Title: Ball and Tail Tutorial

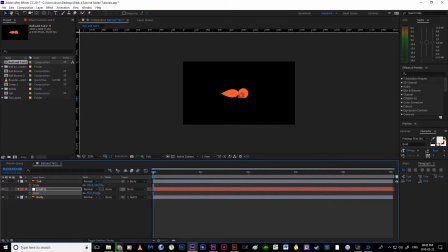(4:10)
Boom, I'm a poet of my age. It's been a long day, I apologize. Okay, so we're just going to make it a little bit more manageable. We want a smaller character so it can really jump in this space. And once we've got that, I'm going to then delete that null because we don't need it.
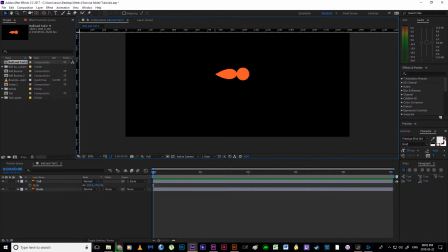(4:26)
I'm going to drag down reference using my rulers for a floor guide. Alright, and then I'm going to move my body. Okay, now the body still needs to be able to squash and stretch.
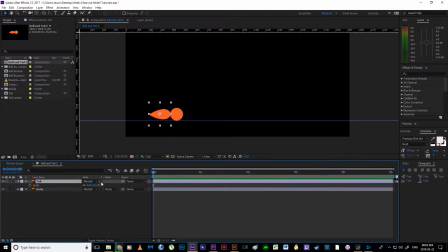(4:41)
Okay, so if I quickly unparent my tail from my body, hitting Y or manually selecting my pan behind tool, I'm going to move that anchor point to the bottom.
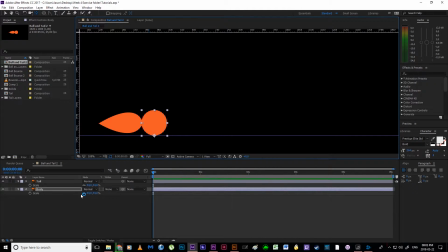(4:53)
Okay, we still need to be able to have this squash and stretch taking place. For whatever reason, now all of a sudden my scale values have changed. I don't know why that's the case. Probably because we deleted the null object. Okay, quickly check.
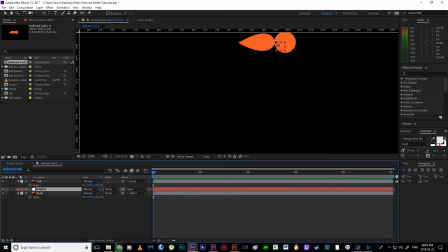(5:09)
So undo all this when I keep this null object, and then I move my body.
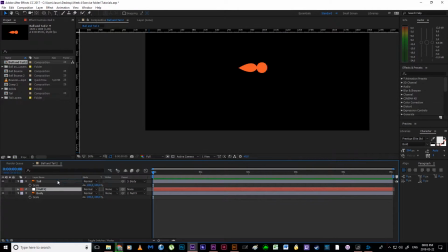(5:15)
So if I just sort of turn off the null object, okay, so the scales are going to stay at 100, and I'm going to leave it there. We don't need it. I'm just going to lock it. Move my body, make a guide for the floor, body can snap to that, Y, drag it down to the bottom, there we go.
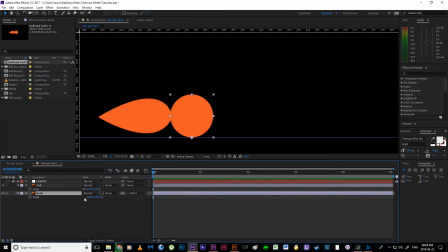(5:32)
Alrighty, unparent the tail from the body so that my scale can be affected from the floor. Okay, now we're going to hide the tail. Okay, we're not working with the tail.
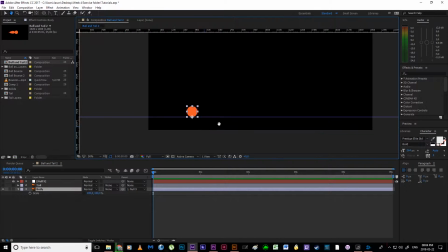(5:48)
We need to get the animation right for the body first, okay?
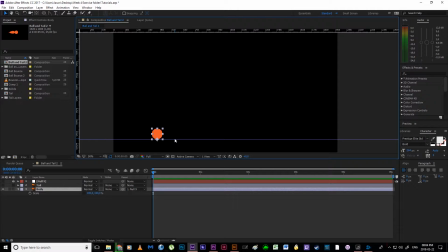(5:53)
Because this is the driving force. This is what is moving or propelling the tail. So it makes sense that we get this animation correct first, and then we have our tail react to what we animate from there. Alrighty, so I'm going to select the body layer. I'm going to hit P to bring up my position, and I'm going to make a keyframe at the very beginning.
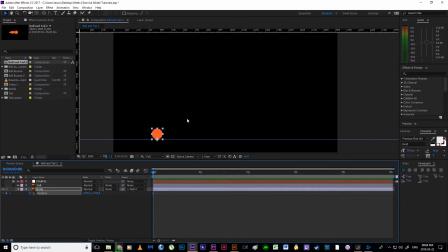(6:13)
Okay, now this is a little bit different from our ball bounce. We're not starting from the top anymore. Okay, we're starting from here at the bottom, and then at about 1 second it's going to jump upwards. Okay, this is jumping very high. It's a super energetic fox, and at 2 seconds it's going to hit the ground again.
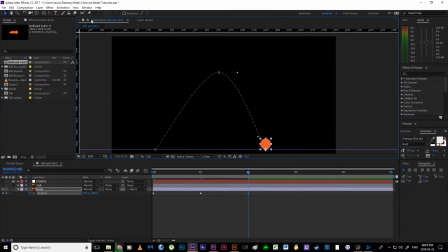(6:29)
Alright, and thanks to our layer and that view snap to guides is on, it automatically snapped to the floor for us, so we don't have to worry about it sinking into the ground. I'm then going to select my convert vertex tool, and I'm going to remove the curves.
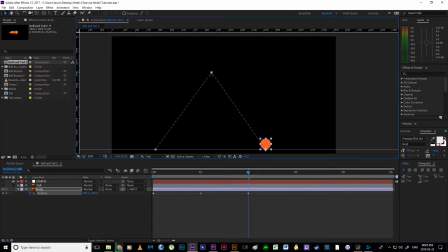(6:46)
Okay, I do this initially so that I can make sure that the top of my arc is in the middle. Alrighty, and then I can add the correct arc that I want to that. Clicking and dragging out to get these arms. That's looking about right, so I'll just let it go there.
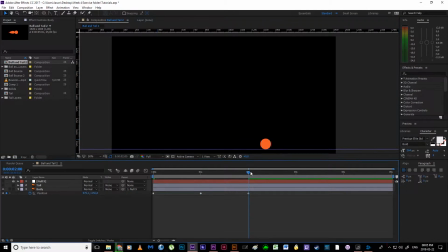(7:01)
V for my selection tool, and now we can just play that back. Boom, boom. Alrighty, so the nice thing about having kept this null object is that at the end of this animation I can always just recenter this slightly more to the right. You'll see that it starts quite far to the left and it ends closer to the middle than it does to the right. So we'll fix that towards the end.
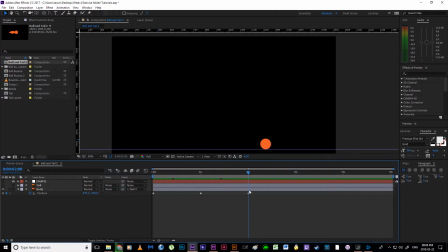(7:20)
Okay, so we've got our initial bounce, but we now need to remember that we need a little bit of anticipation happening at the beginning. Okay, we don't just want this character jumping into midair for no reason. We kind of want this to emulate, for example, a cat getting ready to pounce on something.
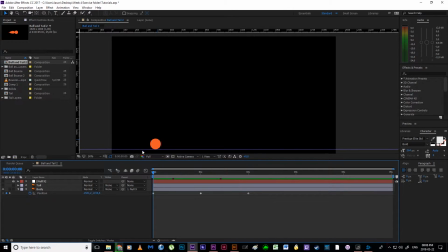(7:37)
So we need a little bit of squash and stretch happening at the beginning, get a little bit of time for the tail to do something, and then we jump. Alrighty, so I'm going to select all these keyframes, and I think I'm going to move out by about 15 frames. So shift page down, or command shift right arrow key for you Mac trolls.
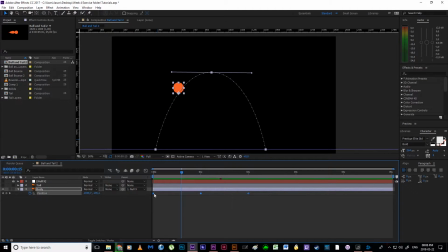(7:56)
1, 2, 3, 4, 5, that's 15 frames, and I'm just going to drag this keyframe out over here. Right, why have I done this? Because now I can jump 10 frames back, and I can just make a dead key by sort of just clicking on this little empty diamond over here.
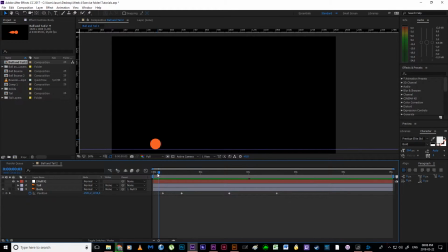(8:10)
Boom, it makes a key for me. I've got 5 frames of nothing happening. It gives our viewers time to see that this is where we should be looking.
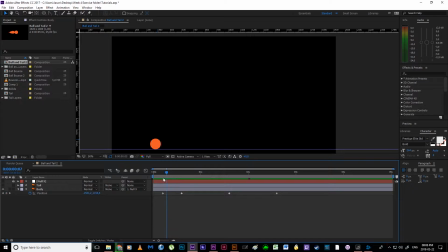(8:18)
Then I've got 10 frames for the anticipation. This is where the squash and stretch is going to take place, and then the jump takes place.
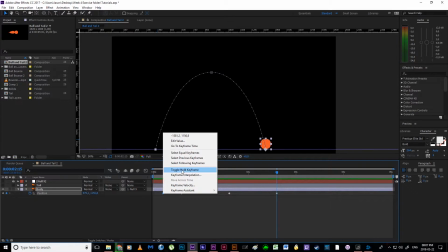(8:24)
Alright, so this I'm just going to tell hold, right? That's just acting as a reference for now.
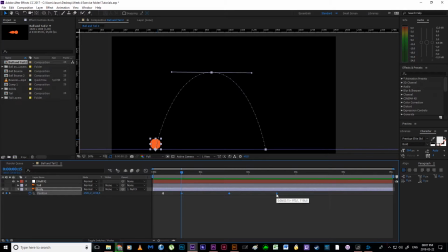(8:31)
And I can select these keys, hit F9, or right click, keyframe assist, easy ease. I'm going to hit N at 3 seconds, right, so that we don't have this dead space at the end.
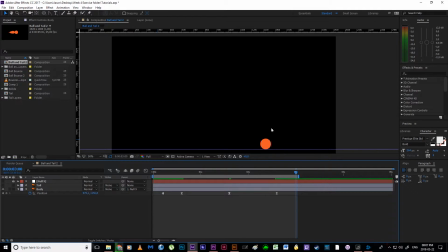(8:44)
Remembering that there is still going to be a little bit of anticipation or reaction at the end, so perhaps I can drag this out to 4 seconds. And then trim comp to work area. So if I play this back, this ball jumps into there, hangs for far too long, and then lands on the ground.
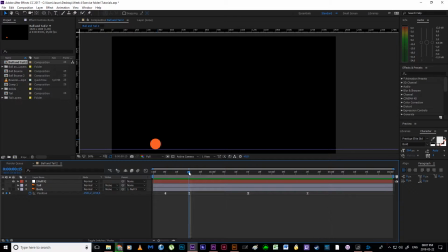(9:00)
Now it's taking far too long for this jump to happen. Okay, so I think about 20 frames should be about right. So shift page down twice to jump 20 frames, shift that key up, and then maybe it's going to take as long to hit the ground.
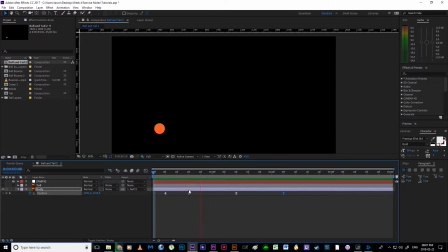(9:15)
So 20 frames out, it hits the ground over here. That's feeling about right for now. Okay. We obviously need to jump into our graph editor then, so that we can get the timing of this right. Now, we've got our anticipation happening, and then this creature is going to shoot into the air.
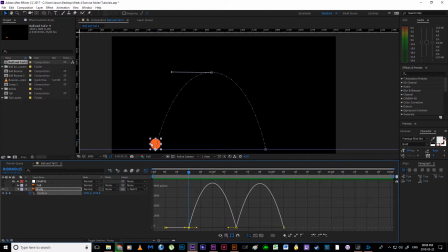(9:34)
And the anticipation, is a very important aspect to add, because it helps prepare us for the sudden propulsion that is about to take place.
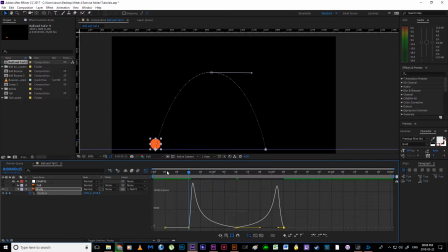(9:45)
Okay, so if we were to ignore the anticipation, Notice how that's a very jarring experience. From nothing to that in a very short amount of time, right? It can be used as shock value, right?
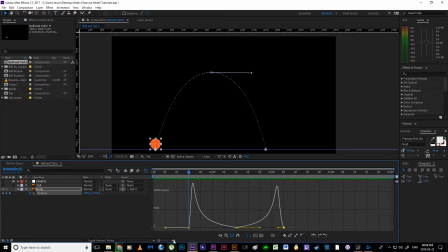(10:01)
So there's definitely a place for using this, but we kind of want to give our viewers a little bit of a warning that something's coming. Alright, then we get to this area, and again we've got that dreadful hang, so I'm just going to drag this up a little bit so that there is a little bit of motion still happening.
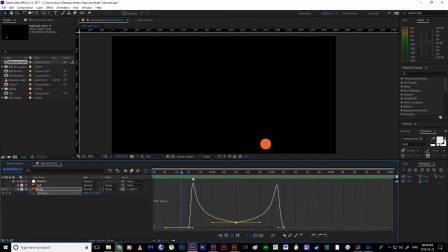(10:19)
Alright, that's feeling pretty good. Boom, boom. Alrighty, and then we want a little hop, skip, and a jump at the end. Alright, so I know that some of you sort of added a lot of bounces, but I kind of just want one little bounce to show that this creature is sort of allowing itself to dissipate that energy.
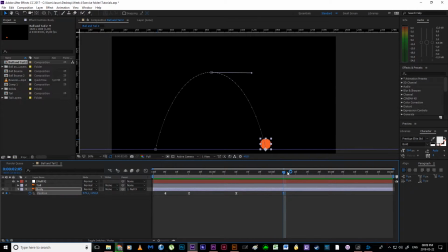(10:39)
So it hits the ground over here. Okay, and then I'm just going to drag out to 3 seconds for now. I want it to sort of jump into the air a little bit. Okay, we could have it jumping straight up. I'm going to have it jumping a little bit forward in this example, just because I haven't done an example like this yet.
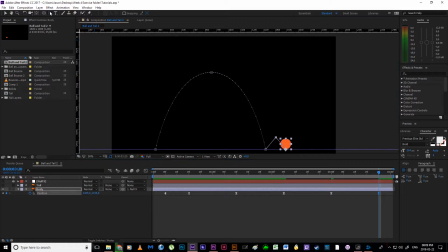(10:56)
Hits the ground again. Convert vertex tool. Add a little bit of an arc to that. This is going to be a very sort of short little jump. Okay, so I've even maybe moved this key a little bit too high.
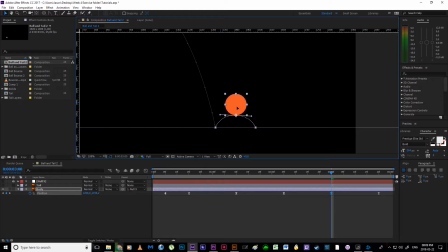(11:13)
Let's have it slightly off the ground like so. Jumps into the air, so if this took 20 frames, then maybe this would only take 10 and 10, just to show that it's also taking less time and energy to do.
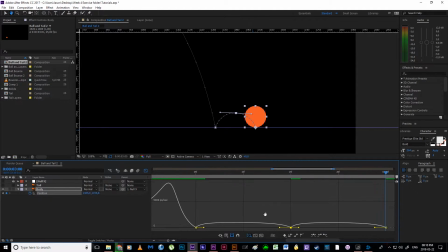(11:30)
Jumping back into the graph editor, let's think about this. So it hits the ground, it's going to leave the ground with a little bit of force as well, so we're going to drag this way, we're going to drag that way, and we're going to move this up as well,
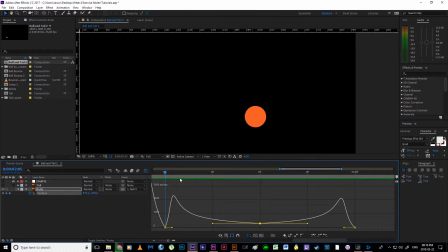(11:45)
so that it's not just stuck in mid-air. Alright, so then if I play that back,
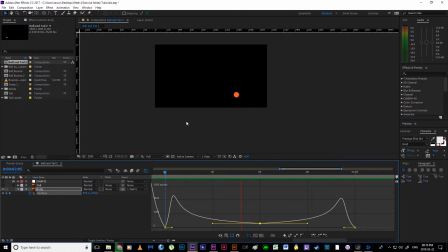(11:52)
we get the jump and the little bounce at the end, and that's hanging for a little bit too long. I don't want to play too much with the graph editor in this one, so instead I'm just going to shift these up. Instead of taking 10 frames, let's just make it 5.
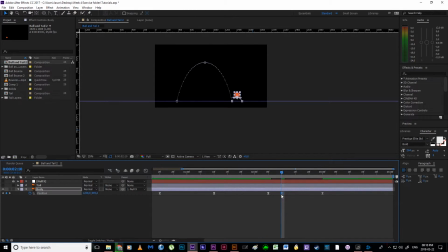(12:05)
So remember to count 1, 2, 3, 4, 5, and 1, 2, 3, 4, 5, and we'll see how that works. It's not working that great actually, so maybe just 8
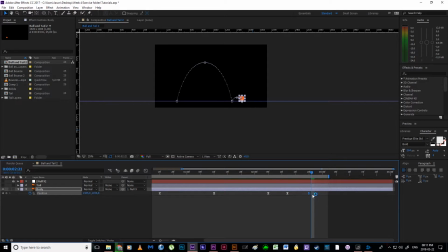(12:26)
and 8.